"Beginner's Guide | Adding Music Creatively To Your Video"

In part one, let's talk about how to use music creatively.
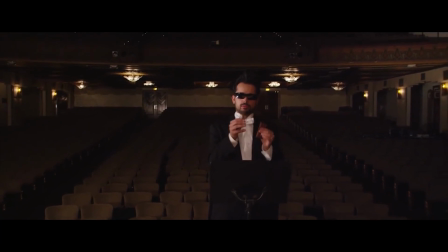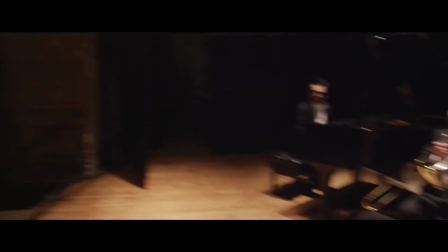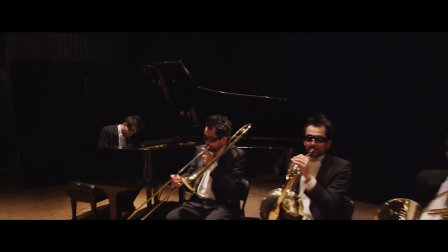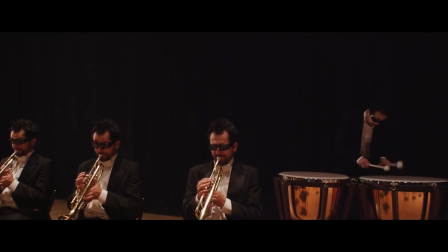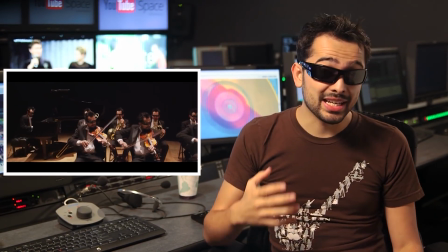[0:45]
Music can add emotion, rhythm, and energy to your videos and can create the illusion that the pace of your show is moving faster or slower.
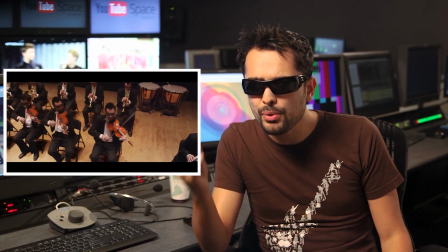[0:54]
Creating good rhythm and energy in your videos is so important to the level of engagement,
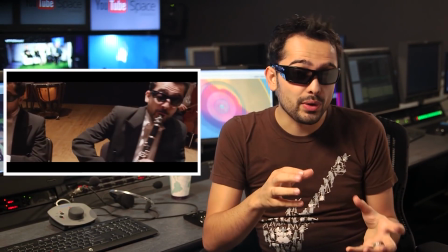[0:59]
particularly in a medium where attention spans are super short and audiences are ready to click away at a moment's notice. Think about what pace your show idea requires. Are you making a drama or comedy or horror or even a vlog?
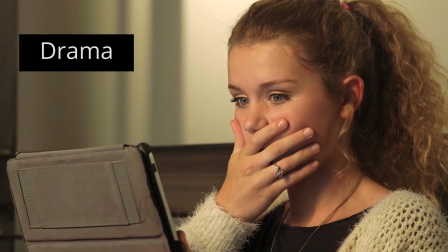[1:12]
Music can really help intensify moments of suspense, horror, drama, and comedy by creating emotional reactions.
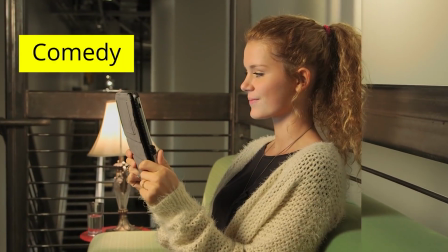Believe it or not, music, or score in particular, can tremendously increase the production value of your show. You might want to use music in your video in places where you want to see an emotional response from your audience. It's also okay to think of music as a supplement to make up for a potentially weaker scene. Remember that fans love to be swept away and that they're willing to let you manipulate their emotions with music to do this. Suspense, for example, is a great emotion to magnify with the use of music.
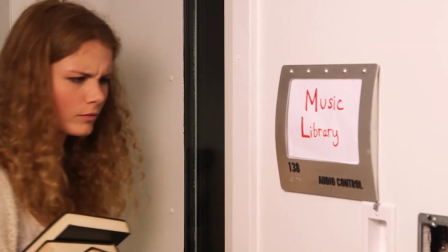You can also introduce music in parts where there's a large transition taking place for the character. For example, a character moving from one city to another or starting a whole new life, something like that. Also consider using music in parts where you need to increase the tension or up the pacing of the show. For example, there's a short film that I just got done shooting that I thought some parts were a little too slow. We placed temporary music into it and I realized that those parts were fine. Now let's talk about finding music you can use and researching effectively. Before you begin researching, first decide what type of music you need. and this goes back to the emotion that you're trying to get from your audience, or where in the story you'd like to increase the level of engagement from your fans.
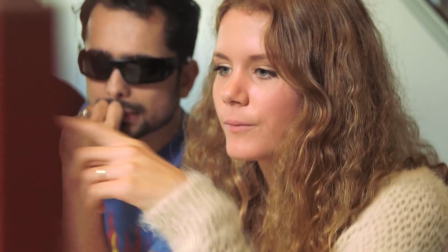[2:44]
There are several different sites online and libraries dedicated to helping you find royalty-free music, either for free or for a very discounted cost.
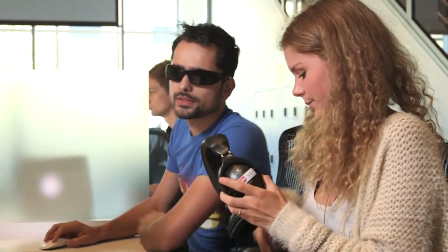[2:51]
These libraries have an incredibly intuitive tagging system that helps you find the type of music you're looking for quickly and efficiently.
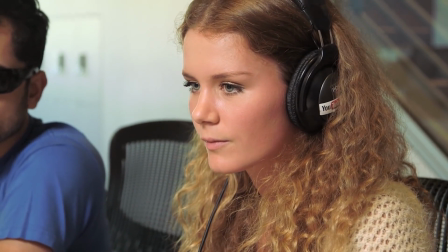[2:58]
But before you go down to these sites, sit down and make a list of the following. First, your show's genre. Second, the mood that you're trying to convey. third the theme of your show, fourth instruments that you like, and fifth the length of time that you need the music to run. Once you've made this list you're ready to start searching online. I try to find the right music in two different ways.
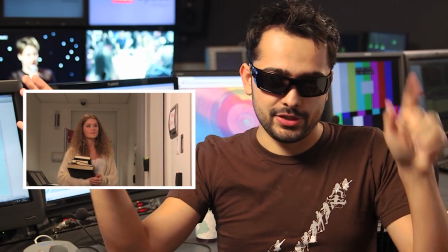[3:19]
One is I put the scene to loop in one monitor and then I start playing a bunch of songs in the other monitor so that I can see what fits best. Or another way before I start editing I actually find the right song that I want to use and then it cut to that song. I make so many different types of videos that the music that I use for my videos can be very different from dubstep to something more classical. You know, very different. And when I can't find something that I like, I just try to make myself.
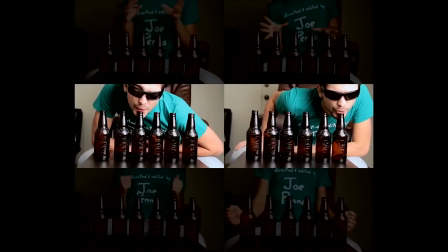You can also work with an independent musician or bands to license music for your videos. There are tons of talented musicians and composers who are trying to get their work out into the world just like you.
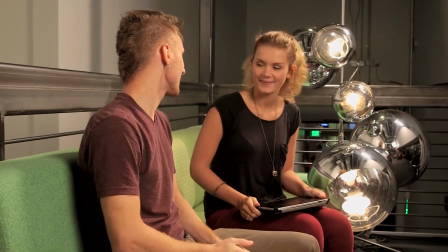[4:12]
Try connecting with these artists and offer to feature their music and credit them in show in exchange for licensing to their music.
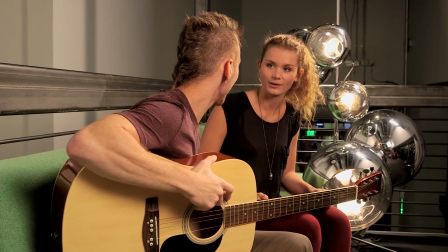[4:18]
A good place to start searching is on college campuses that have music programs.
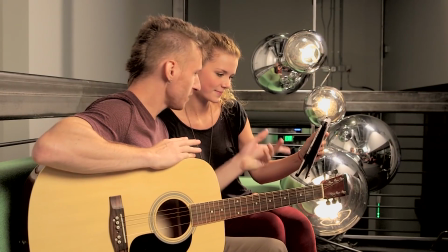[4:22]
Lots of students lend out their music to further their education and to begin creating a name for themselves.